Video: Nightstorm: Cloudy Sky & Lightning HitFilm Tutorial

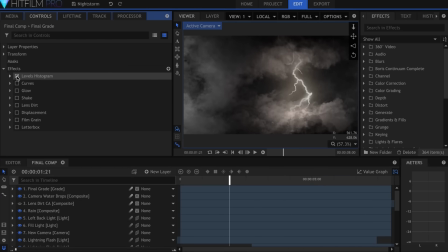Today, I'll be showing you how to create a dense cloud atmosphere using the Particle Simulator in HitFilm.
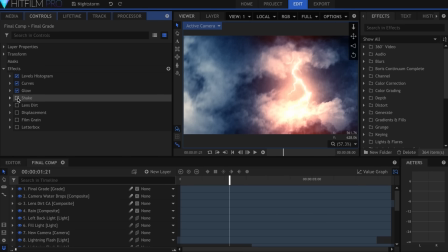We'll begin by setting up the textures and camera movement, then add lightning and corresponding flashes.
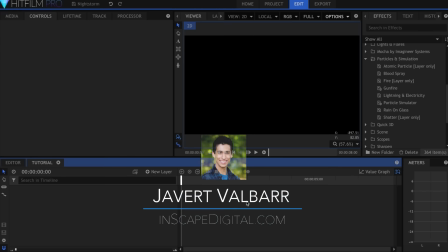I'm Javert Valbar for InScapeDigital.com, let's get started. I'll add the Particle Simulator to the timeline, and set it to 3D Unrolled. I'll move the camera so that it's looking down on the scene.
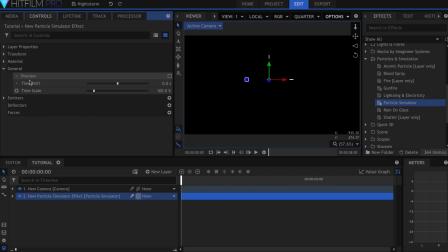Then, in the simulator controls, come over here to General and set the Time Shift to negative 1, so that there are already particles on screen. In the controls for the emitter, set the shape to Cube, and make it really big. I set the depth to about 20,000.
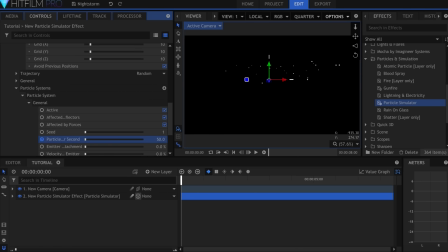Now in the Particle System settings, hit the keyframe button for Particles Per Second, and set the number to around 100. 100. Move forward one frame and set it to 0. Come down to Movement and set the Life to 60 seconds, and the Speed to 10.
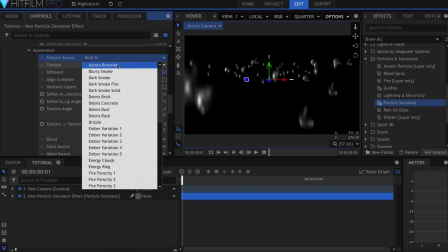Under Appearance, select Built-in for Texture Source, and Fluffy Cloud for the Texture.
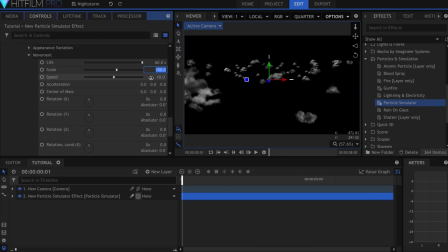Come down to Scale and set it to 400%. Now this might look like it's covering a lot of ground,
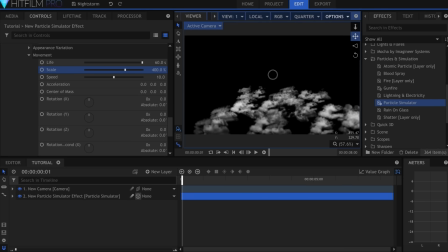but if I move the camera up, you can see that there are a lot of blank spaces. We need to fill those in with other textures, to increase variety.
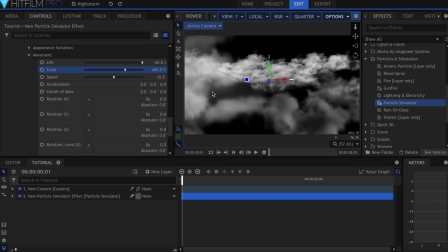Before we duplicate this emitter though, we need to add variation.
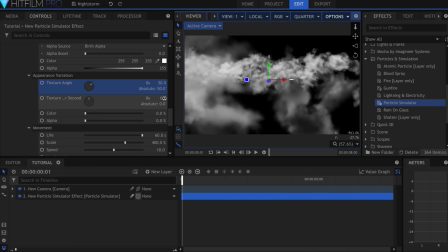I'll set the texture angle for these particles to 50, and the texture angle per second to 2, to give them a slight spin. Then I'll add some scale and speed variation.
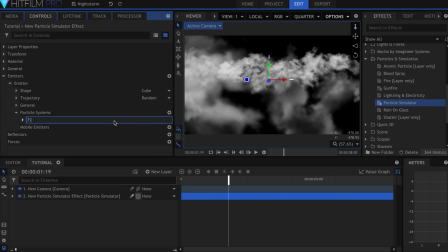Once you get that looking how you like, rename the system so you can keep track of it. Then duplicate either the system or the emitter, if you want to move the position of the cube.
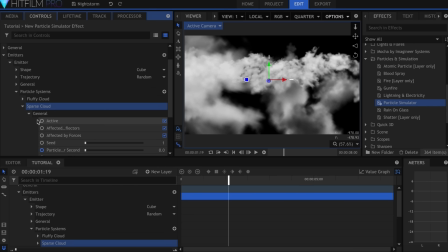Under General, set the seed to a different number. This will fill in the space a bit more.
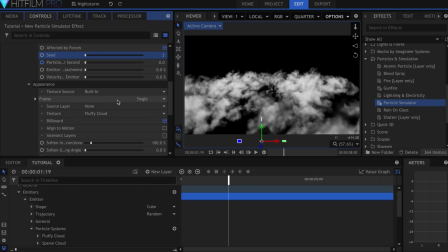For this system, I'll change the texture to Missile Smoke, and make them all larger.
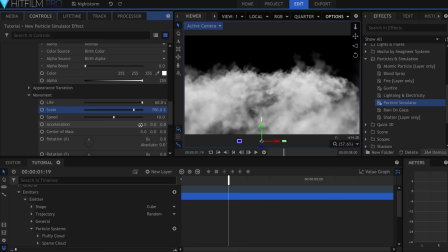Repeat these steps as many times as you want in order to get a good variety of cloud shapes, sizes, and forms. systems.
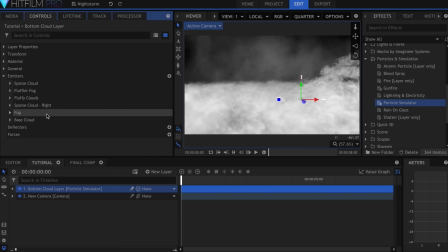I ended up using 6 particle systems in my final shot, with a fog layer above everything, and once that's set up, I'll duplicate the entire particle simulator effect.
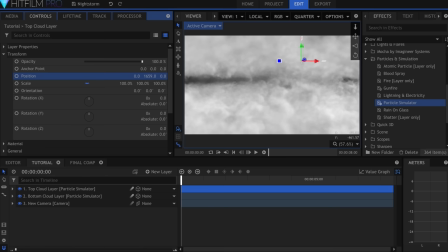Then I'll go into its transform properties, raise it on the Y axis, and rotate it on the X and Z to get a sort of cloud ceiling.
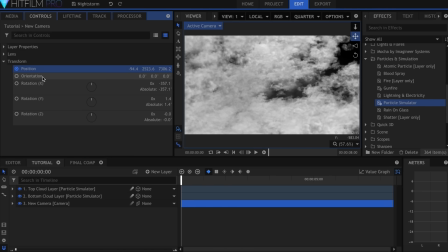The camera movement consists of a simple keyframe, to move down as if it's falling. I also adjusted the X rotation value, so that it would look towards the center continuously.
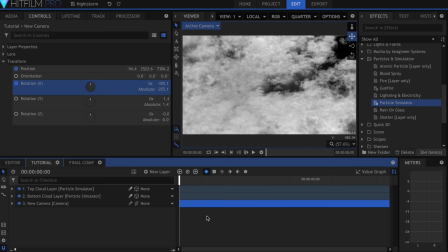Now the most important thing in this entire effect is the placement of the lights in your scene.
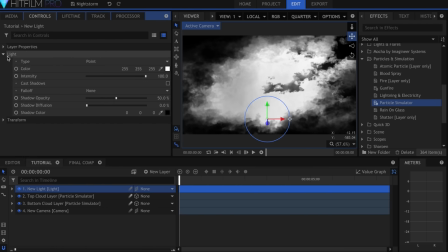I'll go ahead and create one here, then go into the settings and set the falloff to linear.
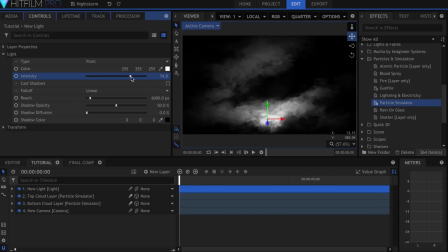Adjusting both this and the intensity will give you control over how many of the cloud layers are visible. If the whole scene is lit up, there's no sense of depth. If you only light a small part of it, the rest is in complete darkness, and your audience won't know that there's more to see.
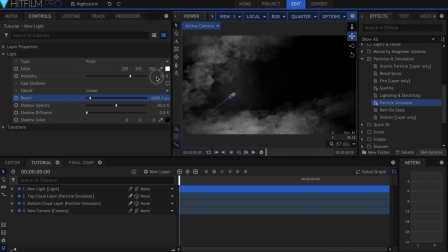In my final comp, I had one light off to the left side, and one filler light, which barely illuminates the foreground of the scene.
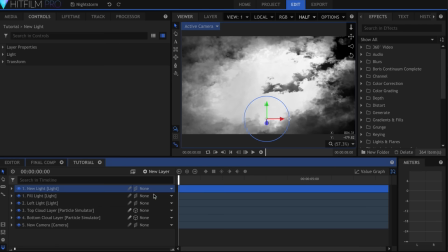To create lightning flashes, make a new light and set the fall off low again.
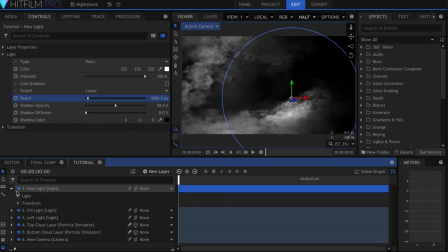Then keyframe the intensity to move up and down quickly.
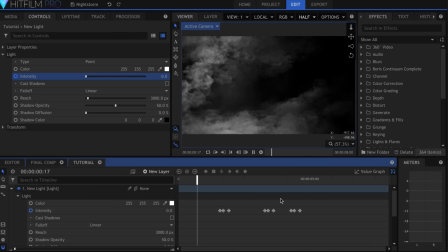You can place several of these throughout your scene to illuminate different parts at once. Let's add some visible lightning to this first flash here.
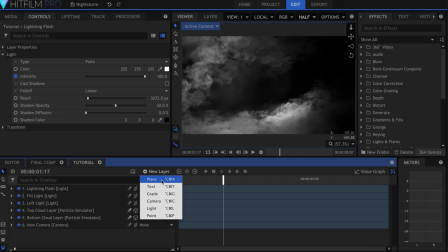I'll create a new plane and add the effect onto it.
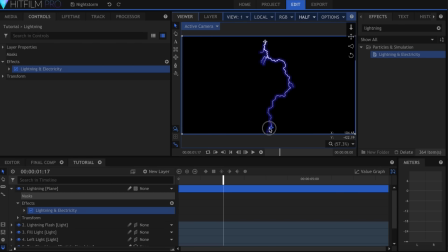I'll stretch the two ends to the very top and bottom, since we're going to be placing it in 3D space anyway.
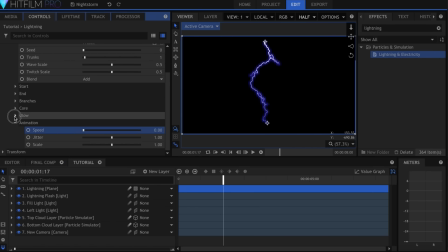Then I'll come down to Animation and drop the speed to zero. I'll make the glow a very pale orange-yellow color, and lower the opacity. Most of the glow is going to come later in the final grade. Now I'll right-click and set the blending mode to Add, and then make the layer 3D.
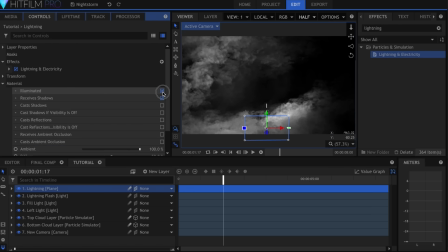Come over here to Material, and uncheck Illuminated. Now you can position it until it appears between the two clouds.
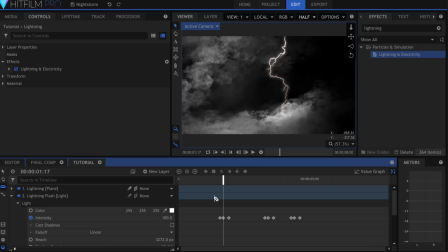Once it's in place, trim it to two or three frames, it should just be very quick. I repeated this process multiple times, placing the lightning layers in different positions in the 3D space, and changing the seed so that they would all look different.
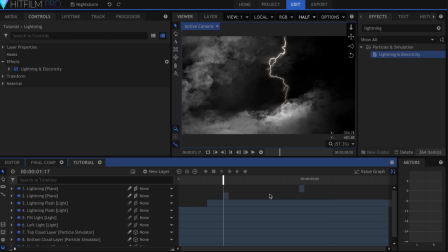A big part of the final effect is the grade. I'll go ahead and create one here. One of the first effects was Level's histogram, and that helped me to see which spots were too dark or too blown out.
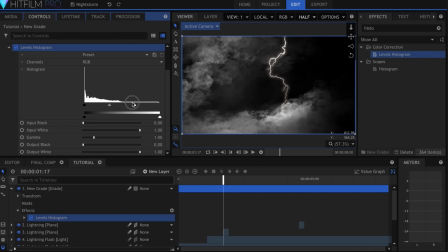I wanted to make sure that you could see what was going on. Next, I added a curves effect, and I dropped the red channel way down, but added a little bit of it back into the highlights, since that's where the lightning strikes will be.
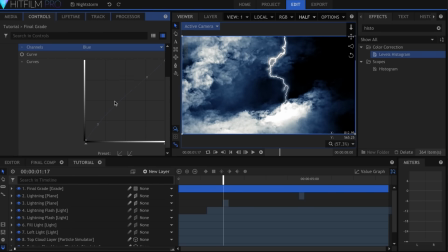Then I dropped the green until I got a nice blue look. Let's add a glow effect.
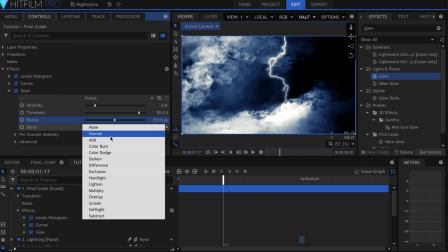I'll make the threshold and radius high, and set the blend mode to add.
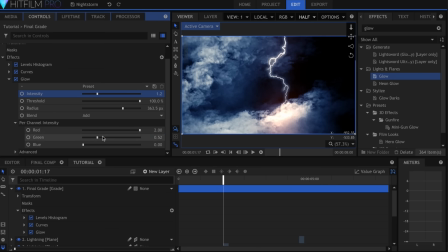In the per channel intensity controls, I'll adjust it until it's reddish orange.
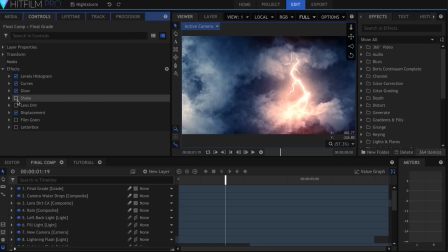In the final composite I also added shake, bokeh lens dirt, film grain, and a letterbox.
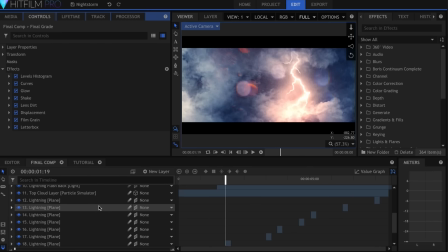Much of this effect relies on you individually placing the lightning and corresponding flashes, so take your time and make it appear random and hectic. I hope you guys enjoyed this tutorial, let me know if you have any questions below. I'll see you all in the next video.